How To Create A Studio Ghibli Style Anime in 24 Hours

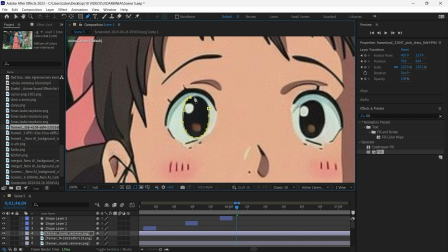[8:05]
To do that, I duplicated the girl's body layer,
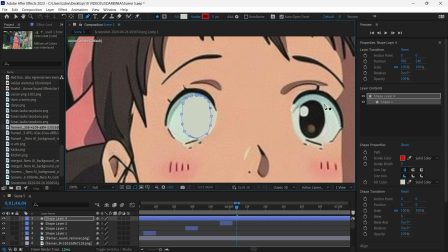[8:08]
masked her eye pupils, Then created a shape layer to hide the eye pupils on the main layer and place the ones I just masked out
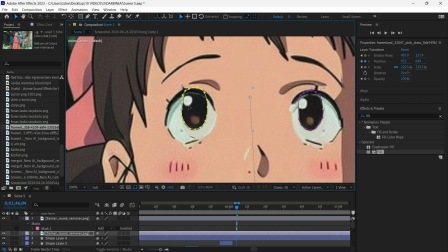[8:14]
on top So I could move them with a position layer from bottom to top easy and simple However,
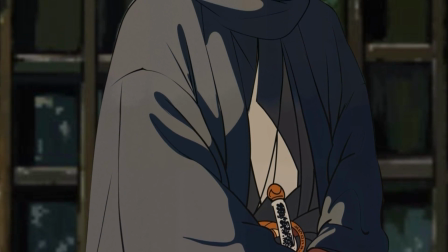[8:21]
I couldn't say that about this scene which by far was the most complex one I spent four hours on it and it was really painful First
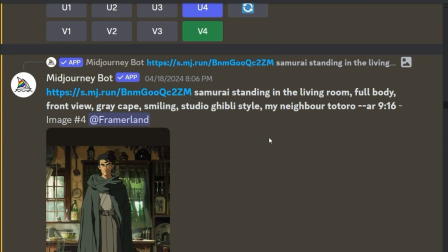[8:28]
I had to generate the samurai's body from the front But that was not easy as I already had him ingrained in people's mind from three previous scenes
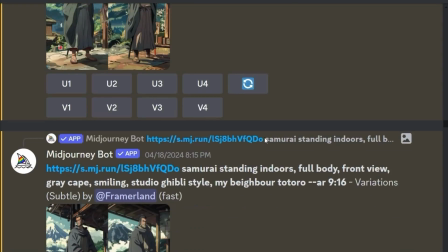[8:36]
and I had to make sure the character's look is consistent. So I kept playing with Majorney until I chose this character.
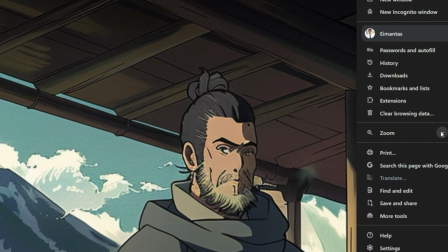[8:42]
Even though the appearance didn't match his back view perfectly, but as I had only 24 hours to finish it, it wasn't a bad choice for sure.
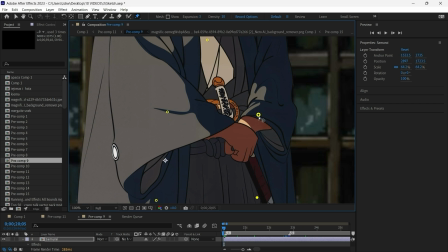[8:50]
I've scaled it with Magnific and then using a Peppa tool and placing pins here and here, I created a briefing animation that gives even more realism to our character.
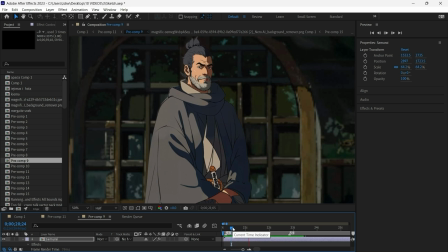[8:59]
Breathe in, breathe out, breathe in, breathe out. Good.
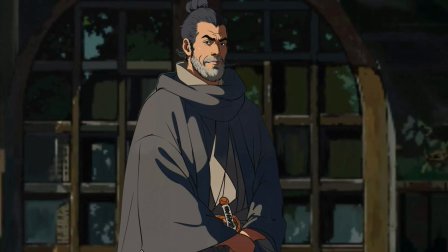[9:04]
Let's move on and create a background picture.
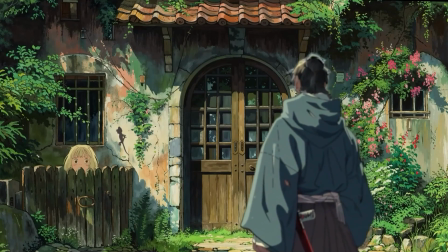[9:06]
At first I thought about this option but then it clicked to me that the most consistent background would be to place the same door he opened just behind his back.
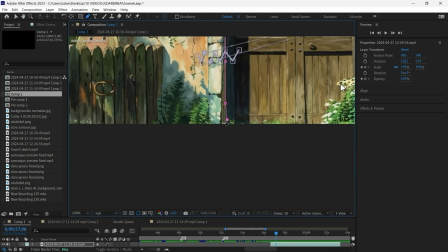[9:15]
So what I did was this. I masked the doors in the original majority picture, decreased the brightness because the doors are viewed from inside the house and fixed the bottom with Photoshop.
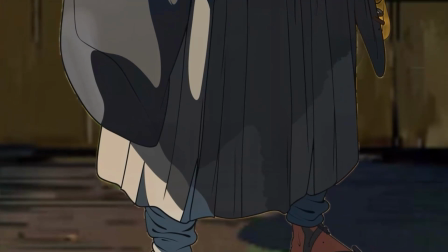[9:24]
But way more difficult task was to create a camera motion in a way it would reveal my main character dramatically.
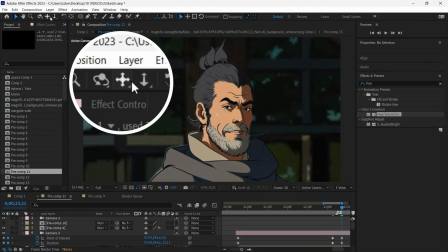[9:30]
I keyframe camera position and zoom so it would give you the results I wanted.
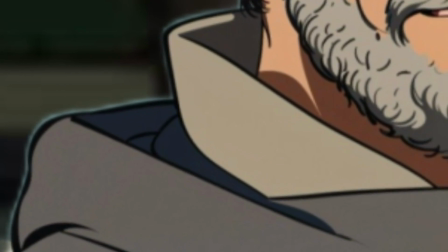[9:34]
I experimented for two more hours to get plenty of results I didn't like before choosing the one I was comfortable with.
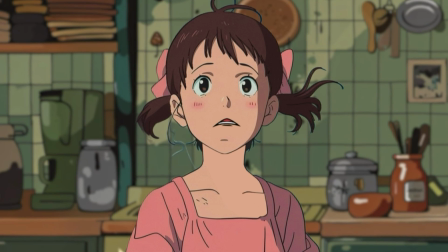[9:45]
In the next scene, the older sister, her voice shaking with fear, asks the stranger, who are you? What do you want?
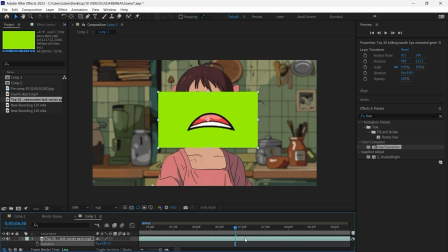[9:51]
As I already had the scene set up, I just added a green screen video with more than 50 different animated mouse and chose the one I liked most.
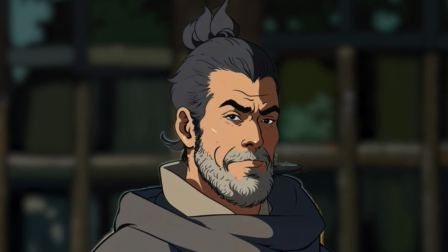[10:00]
That's it. Next we have the Samurai talking. At first I thought I would use the same green screen mouth.
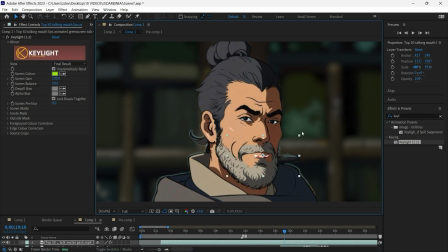[10:06]
However after spending more than 30 minutes testing different mouths I didn't find any that looked appropriate.
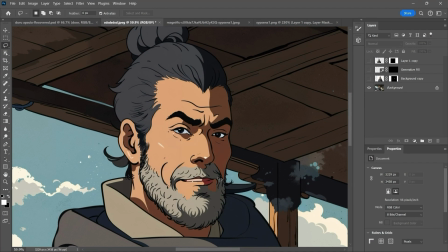[10:12]
So what I did was I uploaded the Samurai's face to photoshop, generated the visual with his mouth opened,
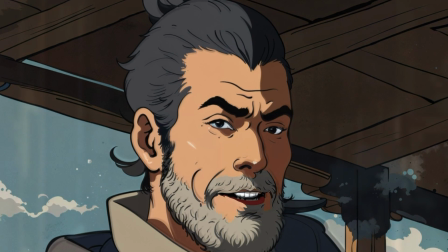[10:18]
upscaled it with Magnific and then just made the open mouth layer appear and disappear every half second.
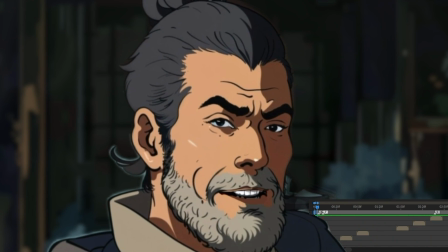[10:24]
Even though it's super primitive it works as it still gives the impression of him talking.
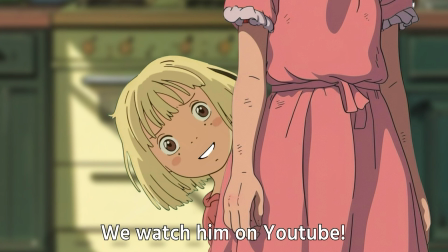[10:30]
For the next scene I had the little girl speak as if she was hiding behind her older sister's skirt.
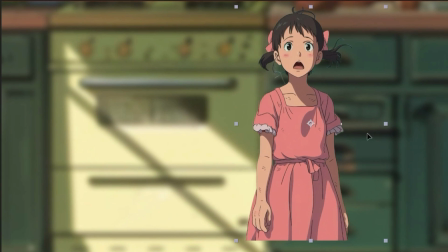[10:37]
I simply used the kitchen layer as the background, blurred it, then placed the older sister layer on top,
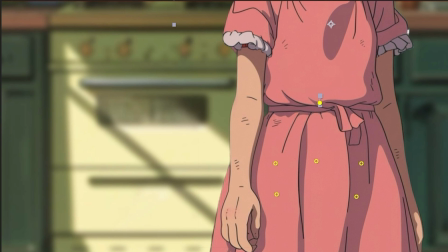[10:42]
used puppet tool to make briefing animation again, making it go up and down, brief in,
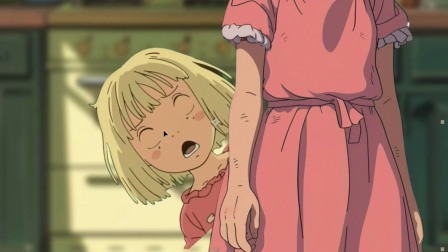[10:48]
brief out, and then placed the little girl in between background and sister layers.
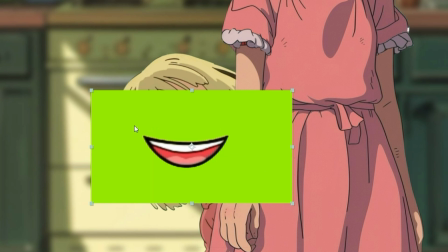[10:52]
The blinking was already there but I had to change the mouth animation from the previous scared expression to a happy
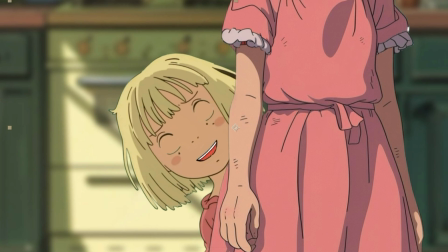[10:58]
one which was quite easy as I just chose another mouth animation from the same green screen video.
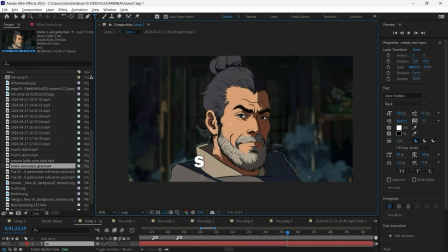[11:04]
The last scene was simple to complete as I already had everything I needed. I just had to update the subtitles, add a camera zoom and apply an anime effect using a green screen.
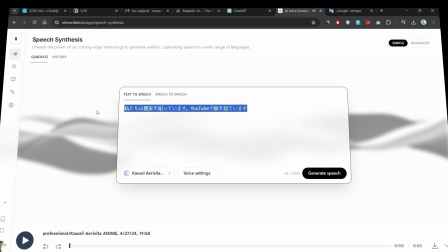[11:13]
When all the scenes were done I had to come up with voiceovers. First I tried AI voices but after playing a bit with 11 laps I gave up.
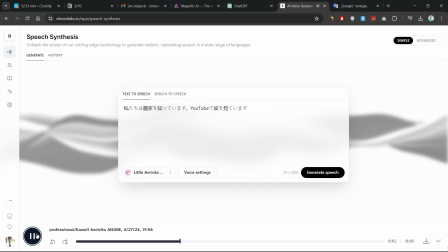[11:21]
The voices were too static and lacked emotion. As I only had 24 hours, I decided to use real ones.
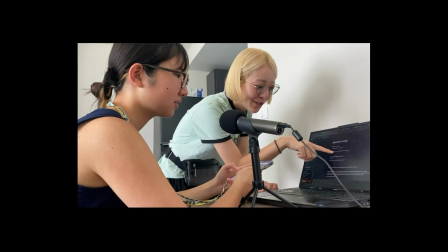[11:27]
And just by accident, I met these two Japanese girls in my condo who agreed to become voice actors for my short anime sketch characters.
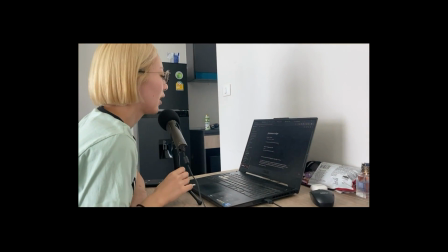[11:35]
I gave them an English script that they recorded in Japanese. At first, it didn't sound like anime voice.
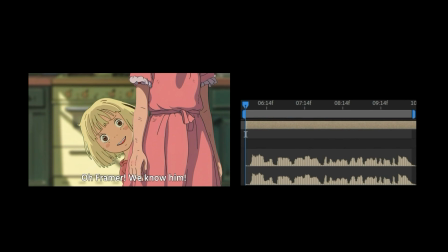[11:40]
Listen.
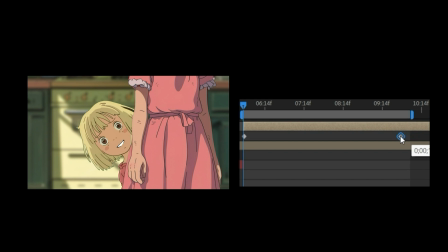[11:45]
But then, I softened the voice by speeding it up. That sounded perfectly. Listen.
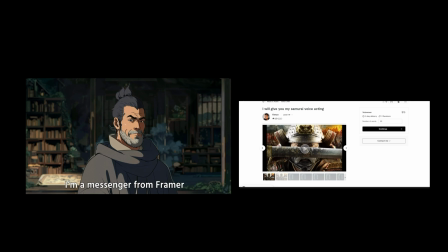[11:54]
For the samurai voice, I found an amazing voice actor on Fiverr,
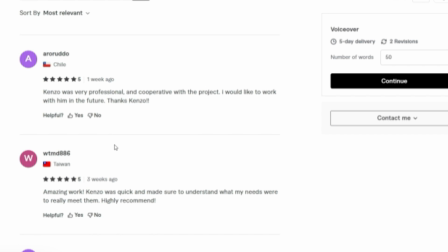[12:01]
who is hands down the best samurai voice actor you can possibly find. I put his Fiverr link in the description in case you need it for your project.
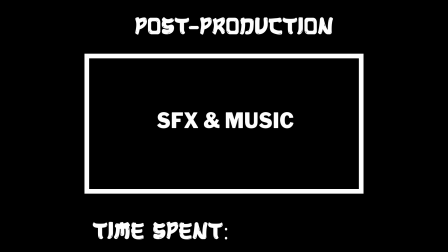[12:09]
Then I had to apply the sound design and music.